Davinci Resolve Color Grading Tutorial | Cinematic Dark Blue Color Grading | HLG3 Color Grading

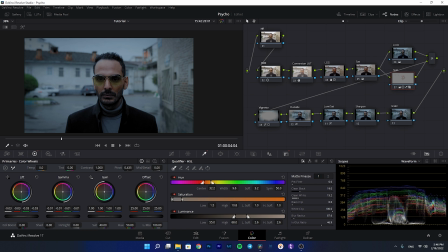[12:10]
As you see, when I increase it, we fix the problem here.
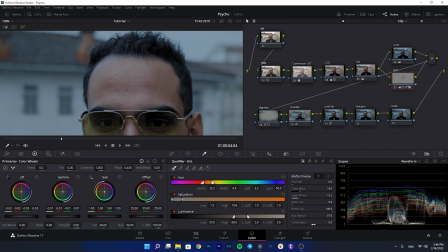[12:15]
Let me zoom on it and show you. If I increase it, it selects more of the skin.
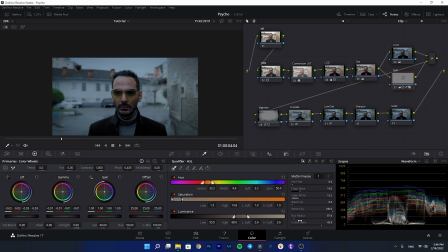[12:21]
Now we have a better selection here. And also by adding more blur, you can
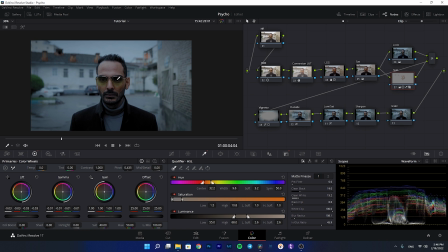[12:30]
fix this, and you do not see that problem anymore. And right now I think it looks good. You can also again remove some of the saturation of the face if you think it looks better. I think 35 is better. It matches with the environment much better.
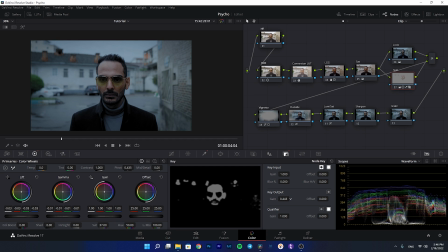[12:48]
And again, you can also play with the gain to give some of the blue look to the skin more. I will decrease the gain, as you see here. It looks more realistic, I think.
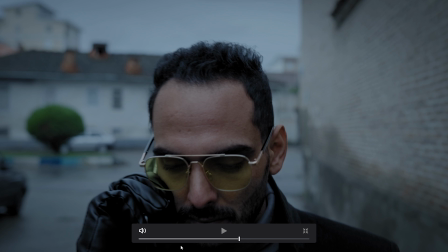[13:02]
Right now, we are done for the look. And after that, let's check the before after.
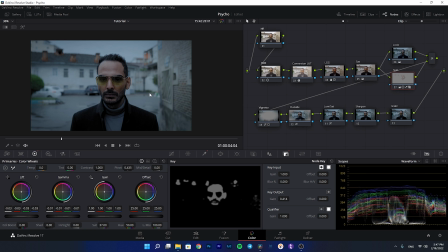[13:09]
And right now, let's see. It's a day and night difference here. We went from a bright day to a really moody and really sad day, and it just makes so much difference.
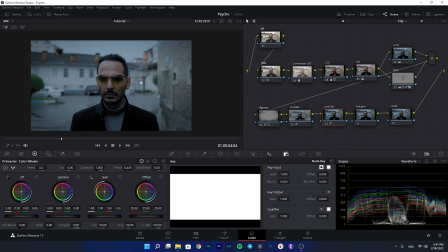[13:25]
I really recommend you to watch this cinematic music video. It's really one of my best works. I really recommend you to watch it. And now let's go to the sharpen and add some sharpness.
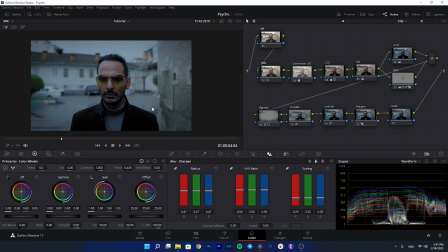[13:38]
I will add some sharpness again.
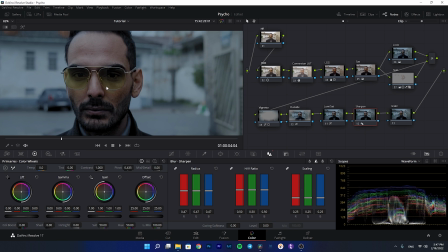[13:40]
This makes a huge difference, gives so much more attention to the subject.
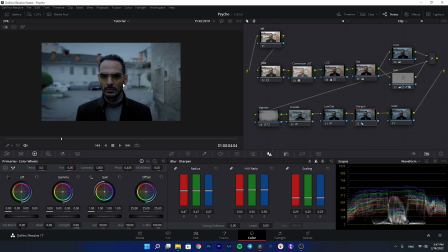[13:48]
I will not do this so much because it looks fake. Just 47 is good. I mostly do the 47. And now for the grain, I am going to add the film grain to the grain node,
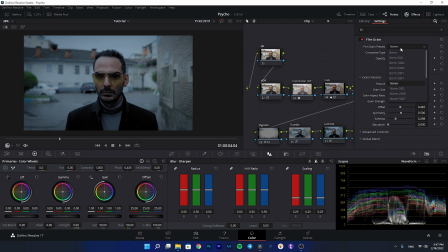[14:01]
and I will add the 35 millimeter 400T.
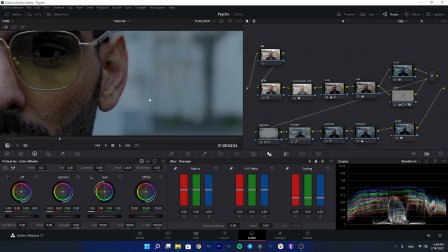[14:07]
And as you see, this just gives so much character to the shot.
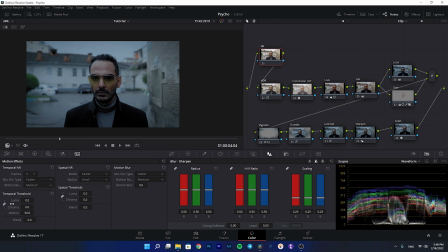[14:12]
And after that, you can go to the noise reduction and add the noise reduction to give it a cleaner look. You can do this in the first step, but be sure to disable this while you are doing the color grading so your system doesn't slow down.
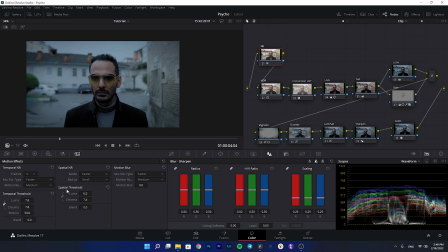[14:29]
I will remove the link between the Luma and Chroma for the spatial threshold, and I will link this for the temporal.
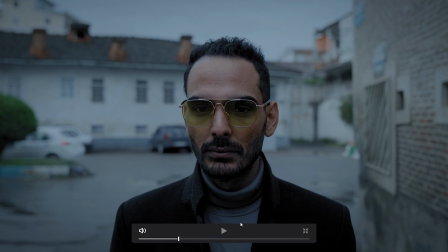[14:37]
And here we get a clean look. I think it looks really clean for 8-bit footage.
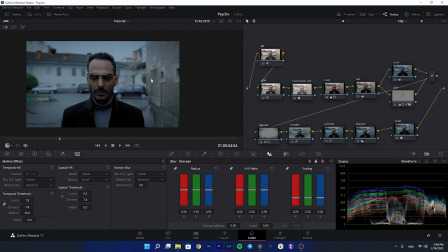[14:43]
It is just really awesome. And let's check the before after once again.
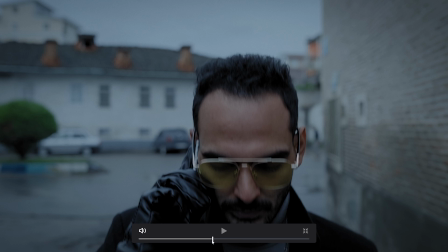[14:49]
You see so much difference, makes a lot of difference. And let's watch the
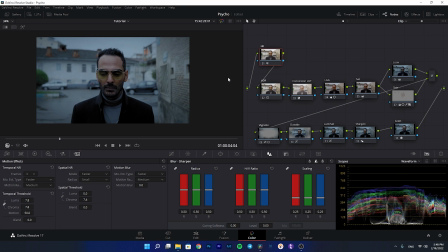[14:57]
before before after once again in full screen to see what we created in this cinematic color grading.
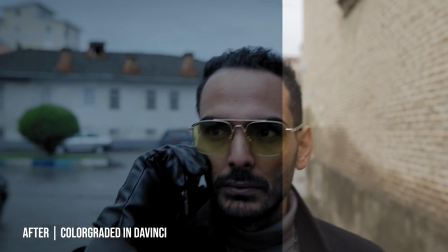Guys, I really hope you liked this tutorial. If you have any questions, please feel free to ask them in the comment sections. I would be really glad to help you, and I will be seeing you in my future videos. Goodbye.